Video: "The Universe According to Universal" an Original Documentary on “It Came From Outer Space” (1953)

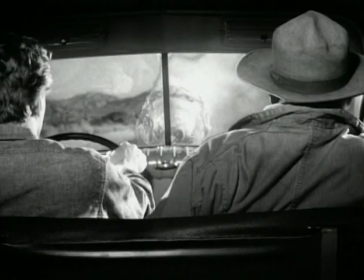12:33 The precise inspiration for the creature finally used in the film is still shrouded in mystery. Well, we're not sure how it was fabricated in those days, because there really are no photos or even paperwork on this thing, because I think it was sort of an afterthought.
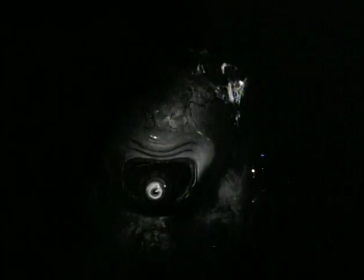12:52 Well, it is a large cranium alien with a single eye, with a kind of diaphanous mane of hair. But this is like, you know, polyethylene bags and stuff, and I'm sure they used very much the same thing.
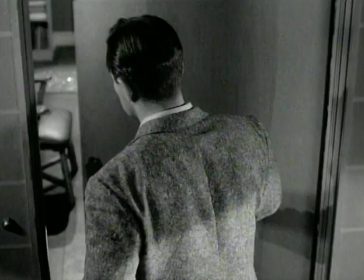13:03 I know they used a lot of angel hair. I know that stuff they used to use on Christmas trees and things like that. And they used glitter. They had glitter thrown into it, because there's scenes where you see it, the glitter stuff on the floor and all that. They did a lot of glitter things.
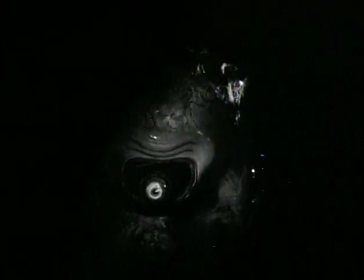13:14 And of course, in It Came from Outer Space, he or it or she, whatever, is seen in a veil of vapor,
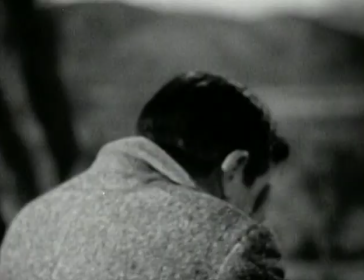13:22 some of which is extruded through the forehead, which I think was kind of a nice touch. And it was very low-key lit. It was in a tunnel, in a mine shaft and stuff, so you never saw it. You're seeing it more here than you ever see it in the film. It's the first science fiction film to show alien perspective.
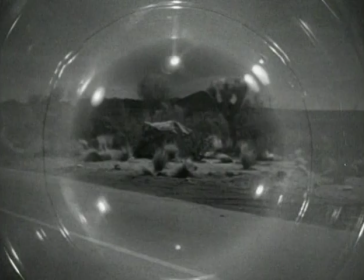13:37 We look through the lens of the Cyclops, through this gelatinous spherical mass, at the environment of the planet Earth.
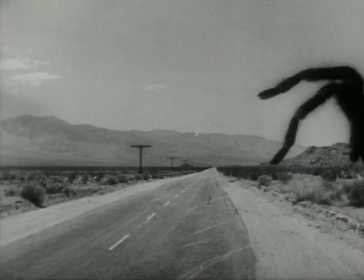13:46 It's the first of the desert science fiction films.
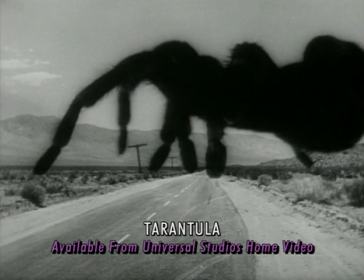13:49 There would be later films like Jack Arnold's Tarantula, films of that ilk, which use the environment,
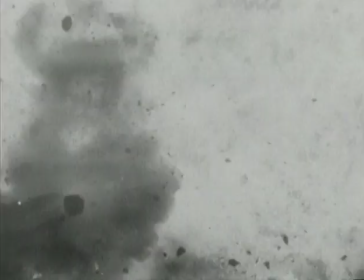13:57 terrestrial environments, as if they were the bleak landscapes of other worlds.
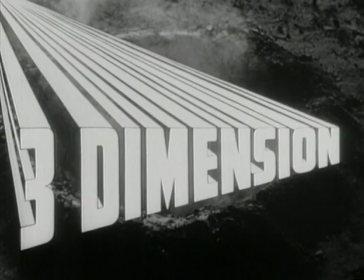14:01 It Came from Outer Space was also Universal's first experiment in stereoscopic cinema.
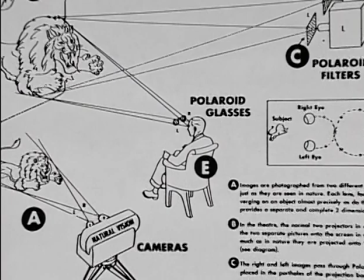14:07 In 1953, the industry standard for 3D photography was a process called natural vision. And Universal, for a variety of reasons, mostly economical, decided that rather than rent natural vision equipment, they would build their own camera rig. There were right and left eye images, separate, complete motion pictures, that were locked down to synchronized projectors.
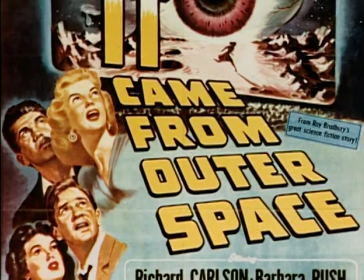14:32 It Came from Outer Space has got to be one of the top three or four 3D movies of all time. The photography, the story, the performances, the music, everything works together to make it a great film, even flat. I saw this movie at the Pantages Theater in Hollywood. They were set up for the two projection 3D at the time, which is still the best 3D.
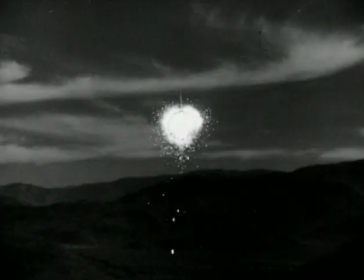14:56 And I remember seeing this film, and it opens up incredible, because the first thing you see is this spaceship crashing right into you.
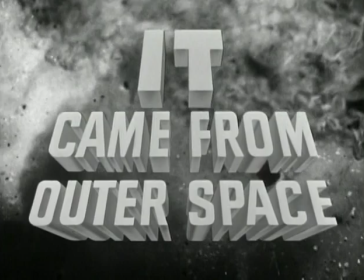And it was one of the most dramatic openings for any 3D film. Now, what's interesting about that, if you really look, you see the mirror that actual thing was running into. beside the lens.
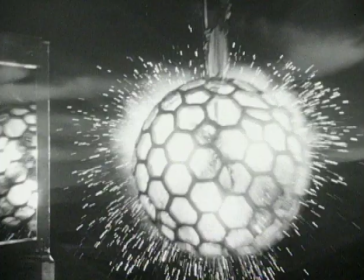15:19 You can actually see it. It's so fast, normally you don't see it. In the 3D, you didn't see it. You're too busy watching this thing coming at you and doing this with your head, you know. Several of the early 3D films were gimmicked up to a fault, really, where, you know, everything that wasn't nailed down was thrown at the camera to show off this system. And it might have been good for a shock effect here and there, but it was really kind of overkill.
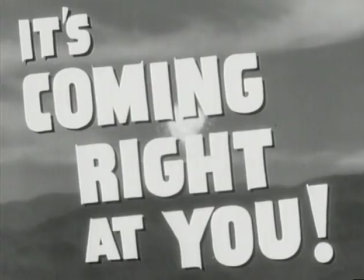15:46 Jack Arnold really understood how 3D could be utilized to tell a story.
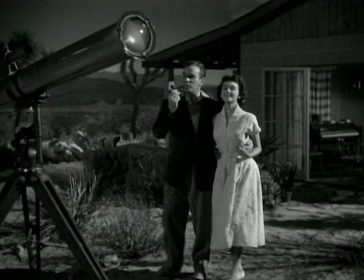15:51 And then, of course, he had a brilliant idea to use a telescope
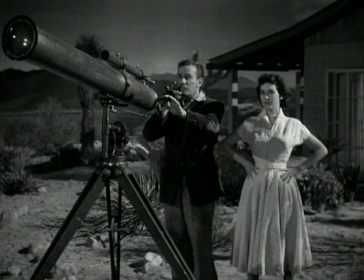15:57 and kind of swing it out into the audience. It was done very subtly, but it was very effective.
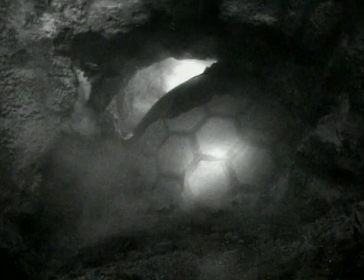16:04 It was a perfect 3D vehicle because you had so many things happening,
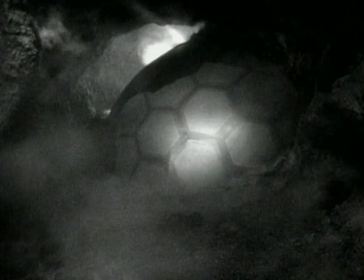16:08 so many eerie things and smoke and stuff that could almost come right out of the screen at you and stuff like that, and it was wonderful. This kind of vaporous look was a curious fixture of 3D films. I think a lot of that had to do with the fact that only about 30% of the light projected by the camera actually reached the viewer's eye, because of the double polarization process.
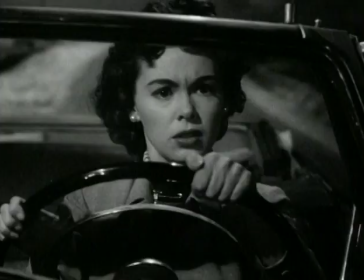16:31 There's polarization at the projector and polarization through the lenses of the glasses that the viewer wore. And that kind of dark, ominous atmosphere was perfect, ideal for science fiction films.